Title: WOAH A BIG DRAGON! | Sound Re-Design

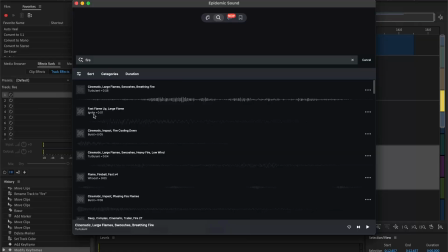You could do something interesting with that too.
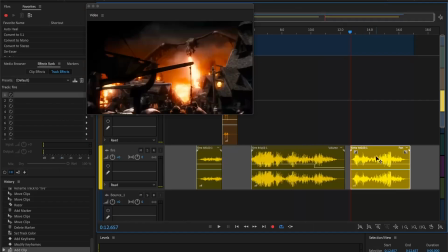So, like I said before, fire on the same track.
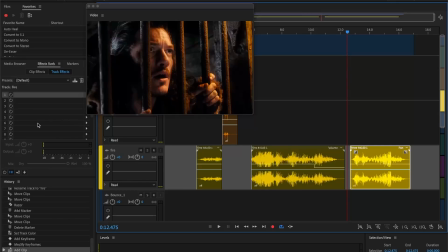It's just good practice because it's gonna like, you want all your fire to sound similar with the same effects and such. Unless it's like a vastly different scene, then of course put your fire on a different track.
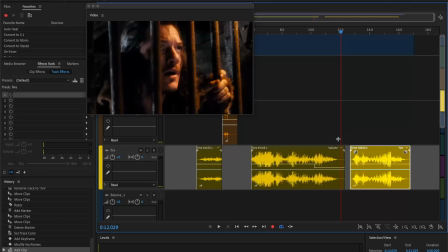But like, sound that's supposed to behave similarly to each other should be on the same rack, so it has the same
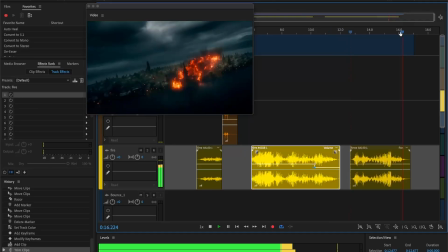kind of vibe. Make this stuff up. It's like unintentionally perfect.
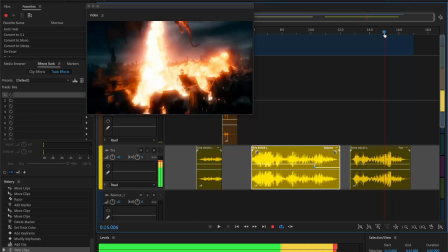But okay, so here's a point that I would like to,
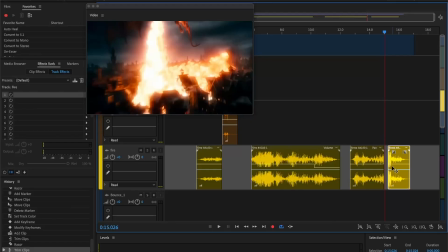like, here's like the conclusion right here. You can see the dip in sound. That's clearly the end of the actual flame being produced, and now it's just like the end.
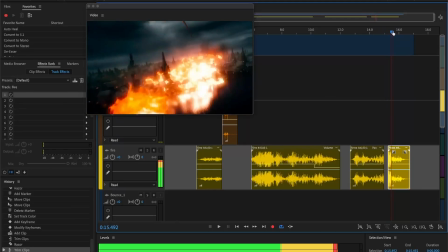And you see here visually the dragon stops breathing fire, but fire remains for like a beat.
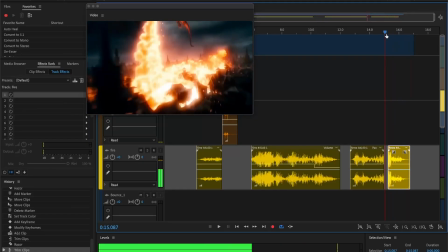So I want to change
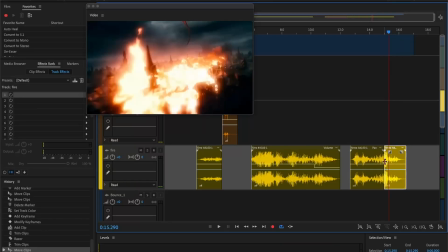the ending of it.
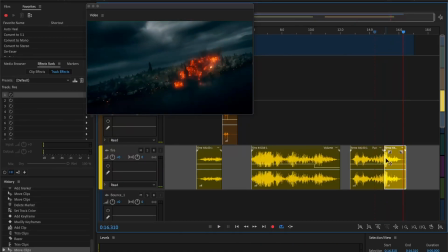Now there is a little bit of a clip there. We can just do that.
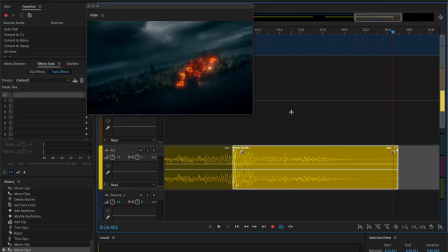clip's gone. You just overlap them a little bit. They'll auto crossfade into each other. It's perfect. It's beautiful, I would say.
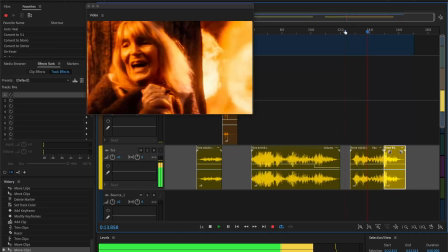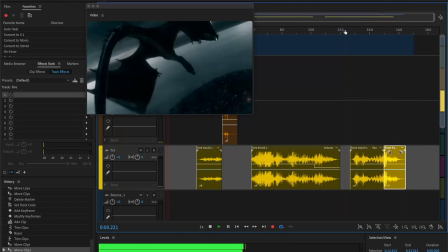Yeah.
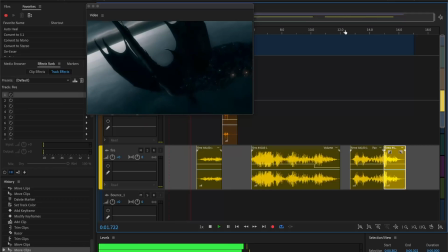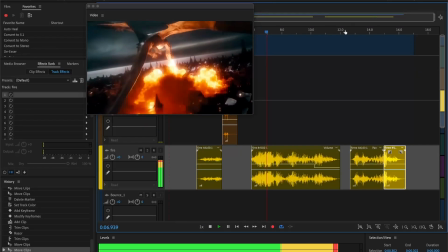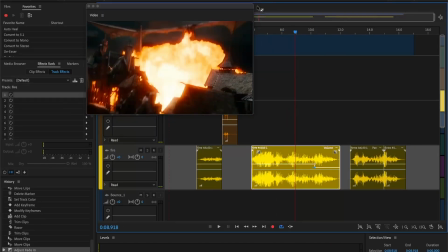Do a little fade. Just a mini one. So it's less abrupt.
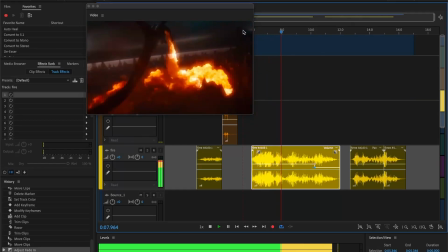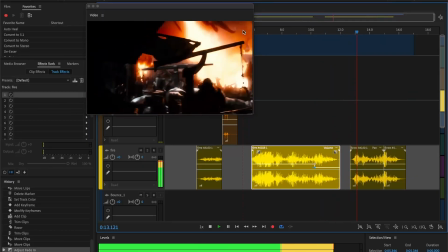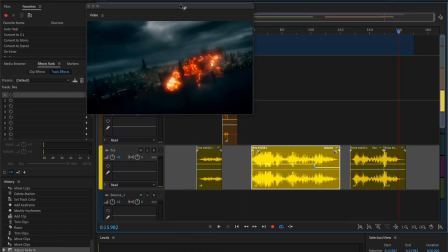Okay, and I think, here's the thing. This doesn't require as much sound as I thought.
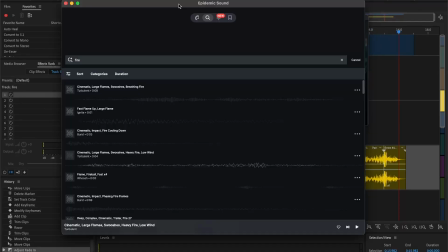Like, genuinely, like, nothing that you typically don't want, like music and ambience and sound effects all three at once. Typically, you have to choose either ambience or music. In this case, what I'm looking at, what I'm seeing, I want you to see what I'm seeing.
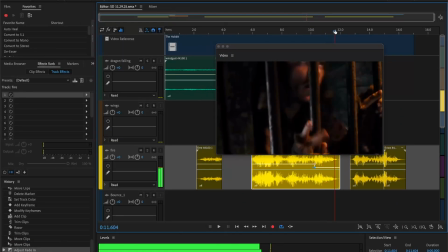I'm seeing this, like this moment.
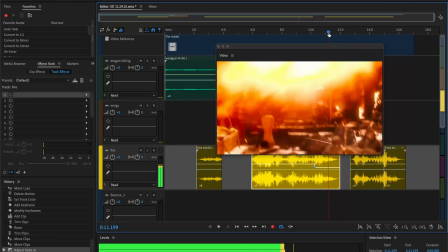And it's like so small, but it would take me out of it if there was nothing here.
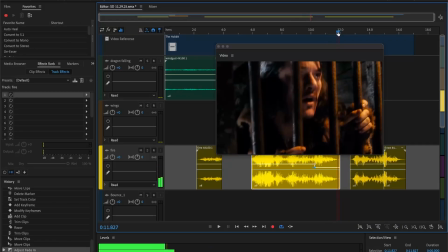Okay? There's no fire, there's no like major sound effects, because remember, I'm going to put music over the top of this.
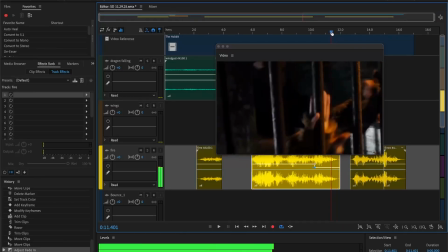So it's not going to be empty. It feels empty, but it's not going to be. But still,
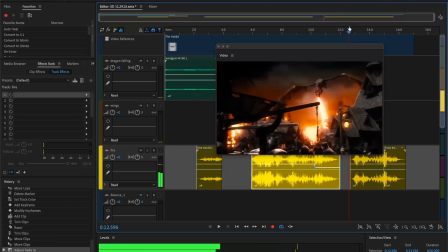there's little enough going on that it would take me out of it if there was no sound effect here.
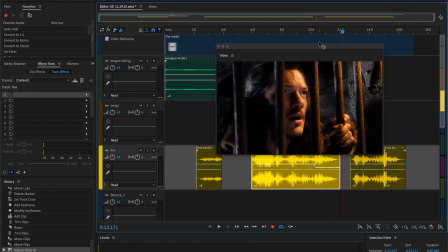But what do? There's no like exasperation. He's just kind of in awe.
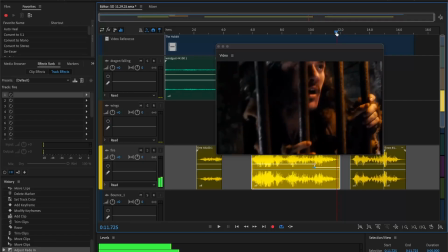There's no sound that he could make. There's no like voice acting to do. There's no voice acting to do here, right? I mean, you could, I suppose, he clasps onto the bars.
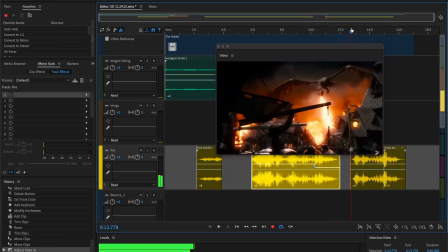That could be something. I doubt it though.
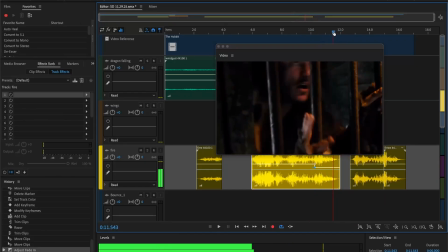One thing that I want to do is, we've established in the previous shot that there are a bunch of people around. I want to see if I can get like crowd sounds.
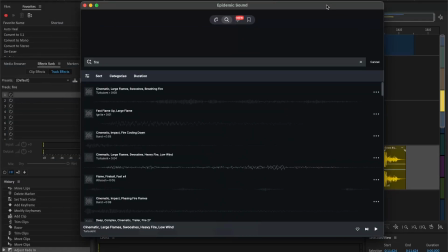And again, this is tying into when I said no ambience and music, because we're going to add music. But when there's nothing else going on, I think we can stand for a little bit of yelling in the background. You know what I'm saying? It's kind of like music theory. There are rules, but you can break those rules if it makes sense.
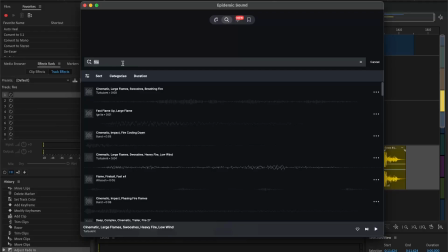So that's what we're doing here.